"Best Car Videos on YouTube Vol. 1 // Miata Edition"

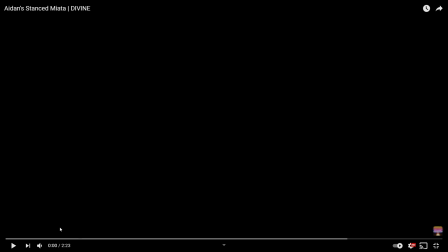7:42 the fact that people go into any type of hobby or job or however you want to label this and they don't go back in time and they watch how other people did it you're missing out on a you're missing out on a lot i can learn from their failures i can learn from
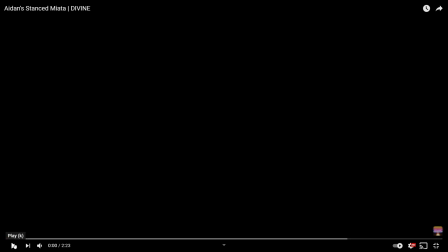8:00 their wins and that's what all this is what this whole series is about and i also i'm putting this online because maybe someone's doing the same thing and dude i got a comment section comment down below if you agree with me or disagree and why because i could be incredibly wrong with my
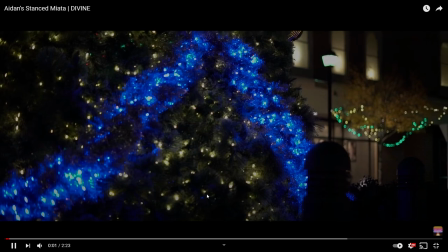8:17 viewpoint um so that's learn I want to do the best this one so far this
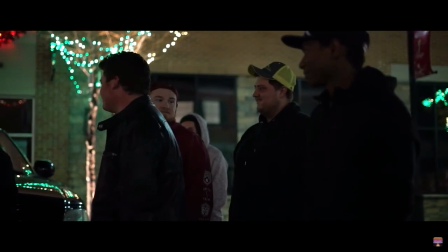8:26 whole build this is a good build-up if I'm watching a two-minute or three-minute video of a car this
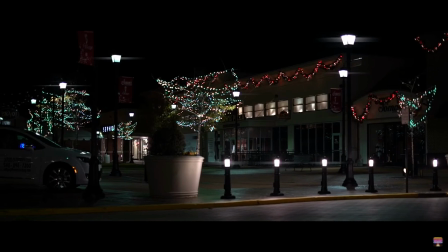8:35 is how you do it because
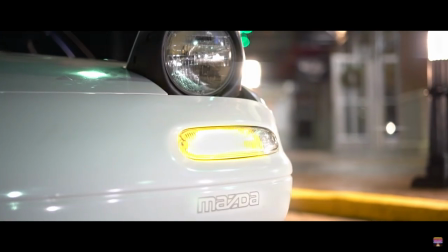8:40 again you can only get so many angles of a wheel this is great filler.
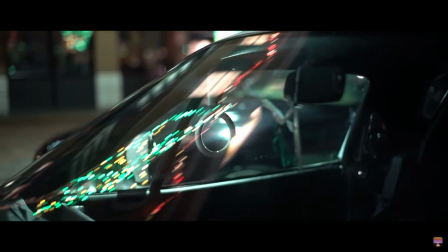8:49 There's Aiden.
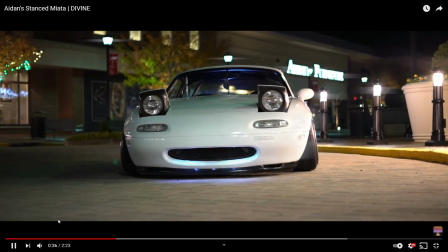8:53 Now introducing the car. Look, he just did 30 seconds of filler to go to this badass part.
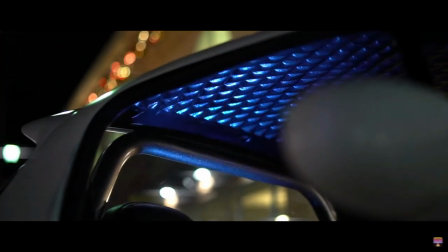9:03 Damn, it's looking clean. Why does it look cleaner in this video than other one? I don't even know about that interior.
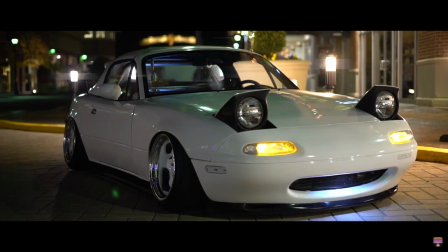9:12 I don't think he had the hardtop actually.
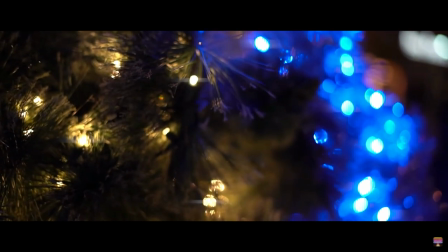9:18 See, nice filler. Not spoiling me too much with the
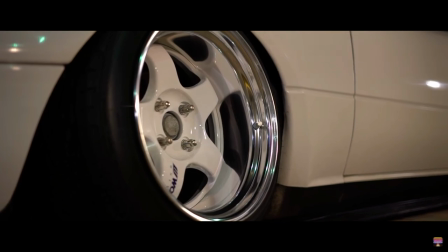9:21 car now
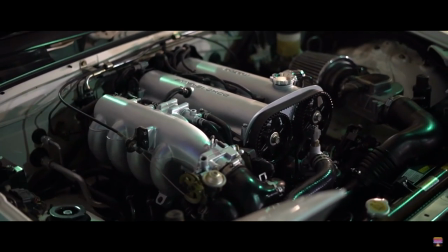9:37 the engine I didn't even know you had an engine until this video this
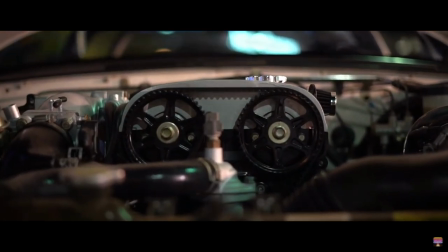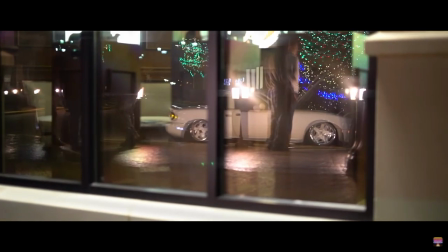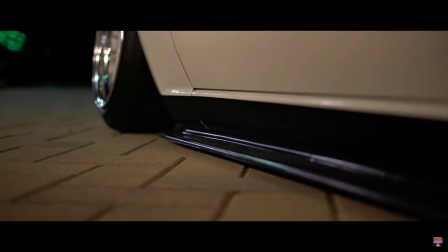9:56 is this is a good video dude
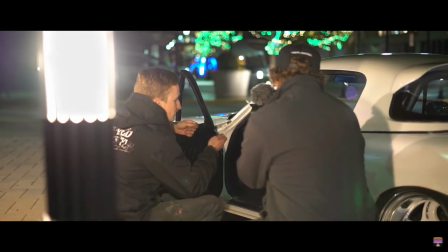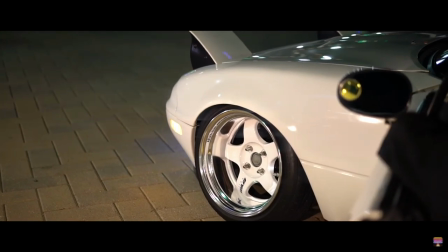10:07 this guy is some great b-roll filler
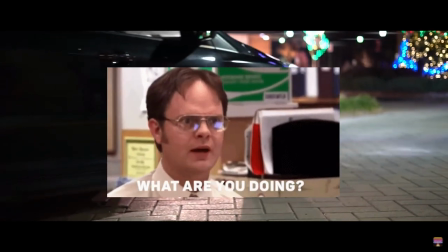10:13 What is this? What's that Ford doing? No! No!
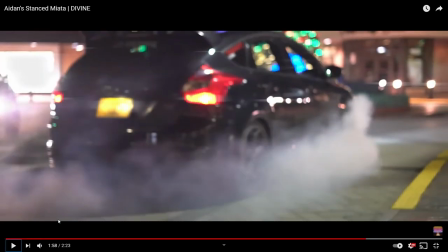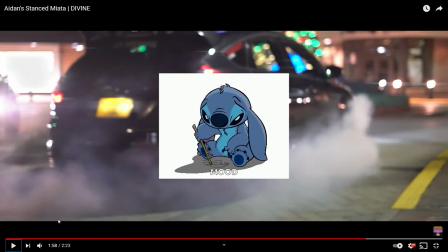10:23 What are you doing?
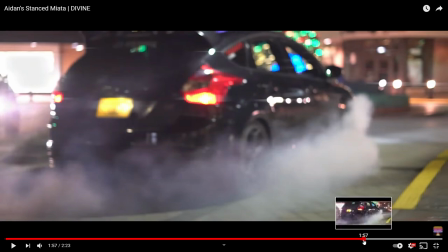10:28 What? That's such clean... What is that? Cobblestone? Why are you allowing this...
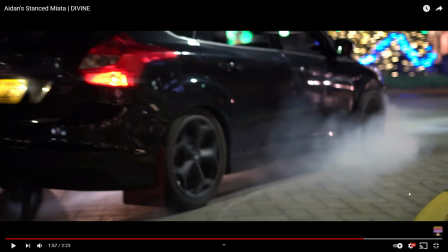10:34 Fuck it. This Ford to ruin this perfect pavement.
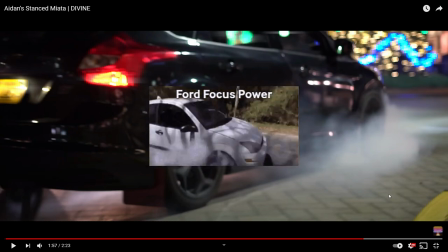10:39 This is just childish. This is... Let's go to a meet and do burnouts.
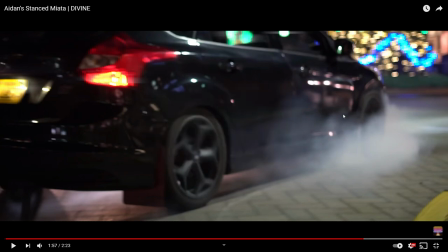10:45 Ah, this ruined it for me. you're getting deducted all the points just for this.
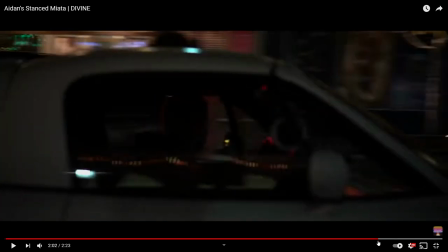10:53 Ugh. Look. See, you could have made them go down the street a little bit and do it on this pavement.
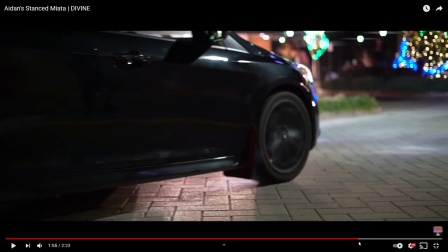11:00 Why do you have to do it on this? Like, what's the cleanup on that? Look at that. There's no other... Ugh.
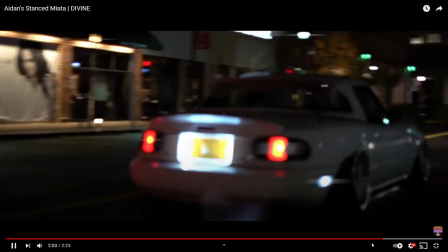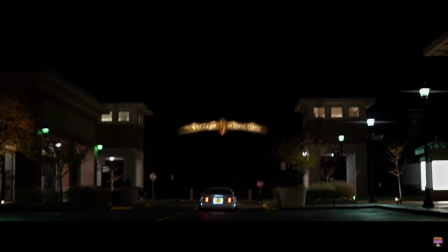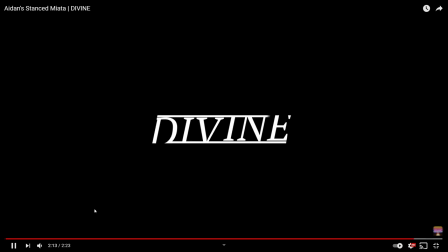Okay. Alright. I'm over my sadness about what they allowed here.
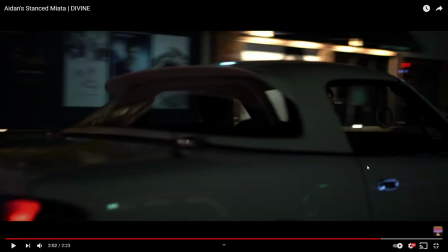11:33 So this is what I was talking about. the first two videos how you kind of have a car going out of frame so he helped the slow car go out of frame by
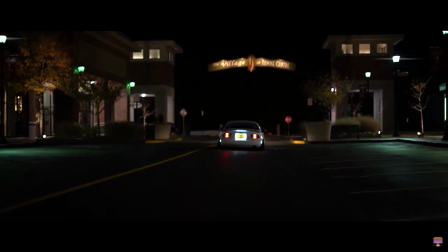11:42 pulling the camera up there's a drive away pull up and fade to black actually